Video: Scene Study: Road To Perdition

okay now let's go back and take a look at why this scene is simply stunning we start off the scene with Rooney being walked to his car surrounded
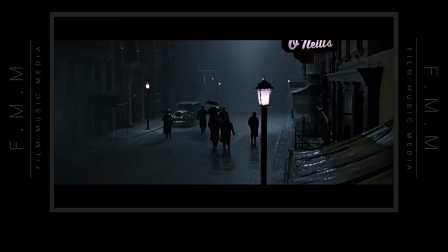6:48 by his goons the gentle sound of rain fills the space along with the score starting to creep in in a seamless fashion we find the
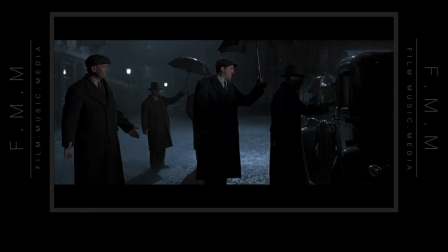6:56 sound of the rain fade out so that the score is the only thing we hear all diegetic sound has faded away.
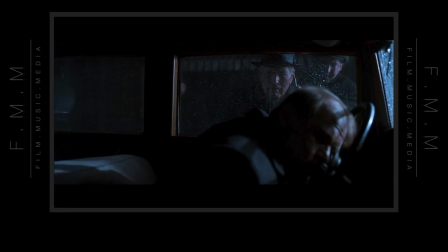7:03 Okay, quick pause. Just a little refresher. Diegetic sound is sound that occurs in the space of the scene. Essentially, any sound that the characters can hear. Non-diegetic sound is anything that only the audience hears, such as the score, but it can also refer to voiceover or narration.
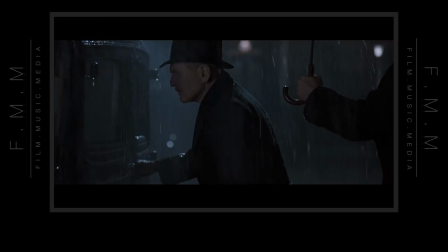7:21 Okay, back to the scene. The score immediately sets a somber tone as we see John John Rooney slowly come to a realization, a quick glance.
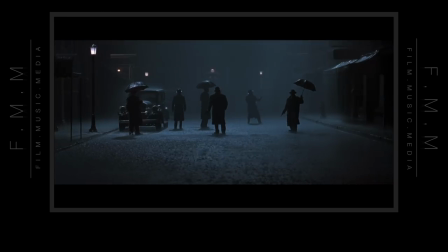7:30 The other mobsters are now on alert.
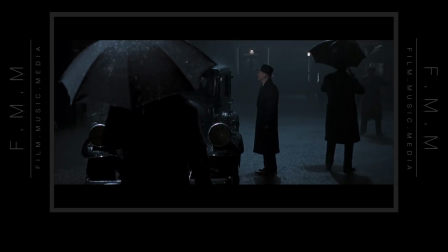7:35 This shot suggests that something is waiting in the darkness. The gunfire erupts, yet we do not hear a single shot.
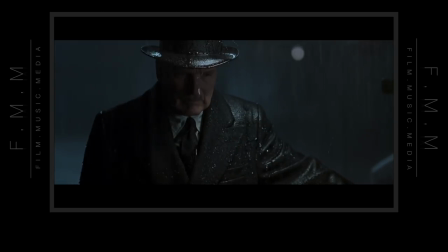7:43 We still only have score. The camera pulls us in, the full weight of realization on John's face. He now makes peace that he is about to die.
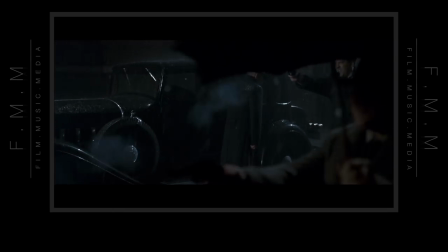7:51 And then in a shot that is so horrible and beautiful at the same time, we see all the nameless mobsters mowed down to the trickle of a somber piano.
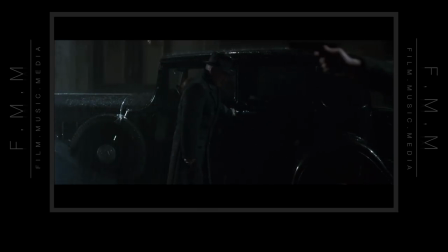7:59 The camera trucks in a semicircle giving us the first real sense of motion in the scene.
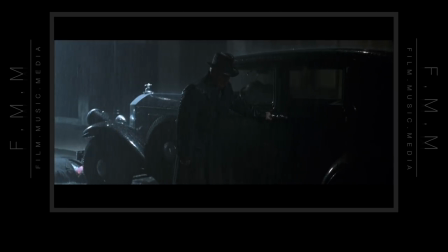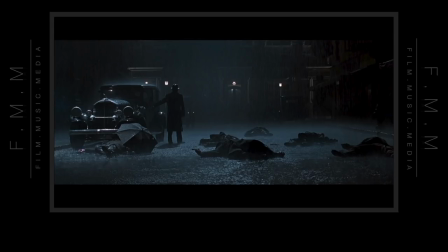8:10 Okay, freeze it. Now this shot is probably my favorite shot in the entire film. Compositionally, it's just perfect. I mean, let's slap a golden meme graph on there. Boom!
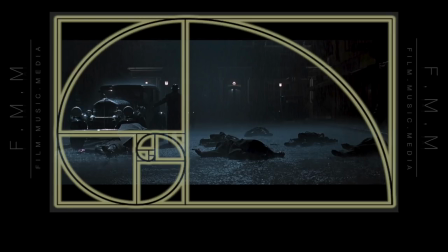8:20 Look at that. The weight of the frame with John still with his hand on the guard door pulls your eye the rest of the frame are bodies of these mobsters that are now littering the street john rooney is naked and fully vulnerable now look at how the scene is lit a hazy light falls down from
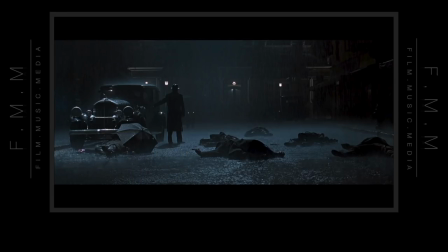8:39 straight above a white light what lies straight above an irish catholic belief it's heaven where are they currently in a soupy rainy cold darkness there's lot to infer here.
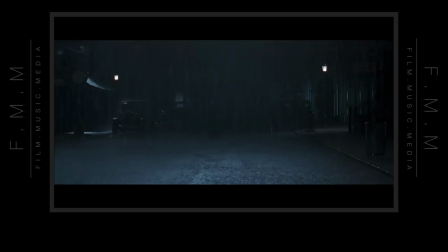8:57 We finally see Michael emerge from the shadows.
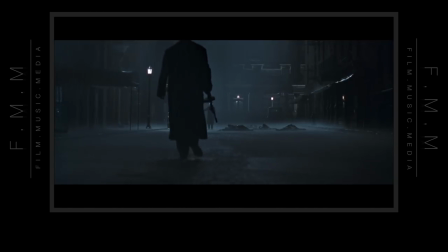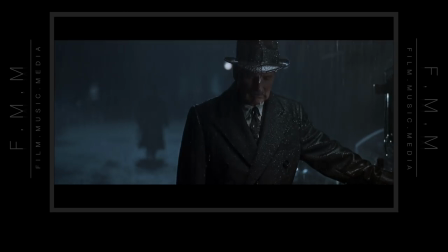9:12 As the camera trucks in one more time, it not only brings John closer to the audience, but it brings Michael closer to John.
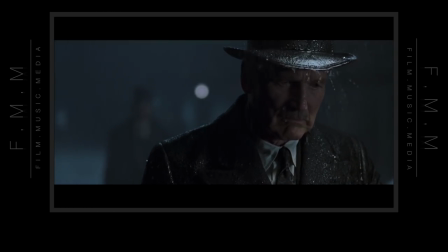9:24 Notice the sound of the rain easing back in. The score hits us with the most sentimental strings in the whole scene, underlying the tragedy and loss that both men are feeling.
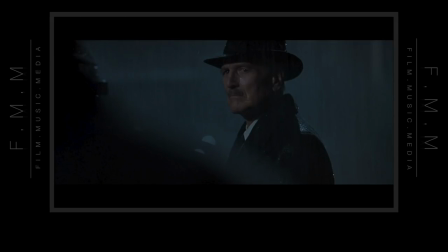9:35 Okay, let's freeze it one more time. Let's study John's face. What are some things that we get here? Sorrow, regret, heartache, guilt. Cut to Michael's face.
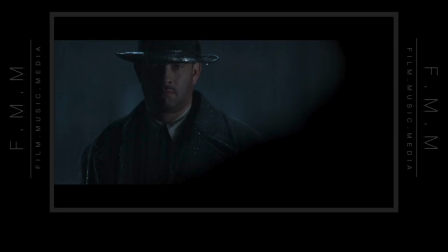9:47 Anger, pain, disappointment. Also sorrow.
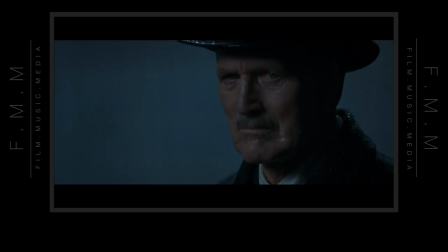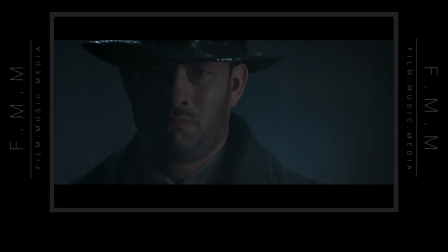9:57 I'm glad it's you. I'm glad it's you.
John Rooney utters a phrase of endearment, showing a last breath of love and compassion, even when he knows what Michael's about to do.
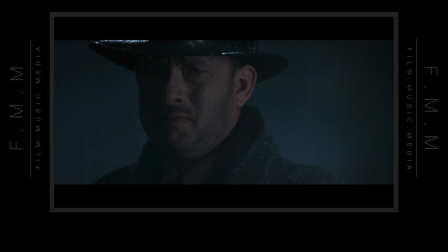10:13 We see now more pain and sadness in Michael's face as he is about to pull the trigger. And then we are about to hear the only gunshots in this entire scene. It's not a single gunshot. It's not two. It's not three.
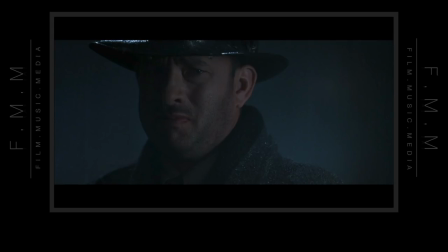10:28 It's a holding down of the trigger that unloads an entire clip of bullets into this man who Michael once loved like a father. This gunshot is a scream. It is just raw, intense power. Power. It's every ounce of emotion of Michael coming out through the bullets.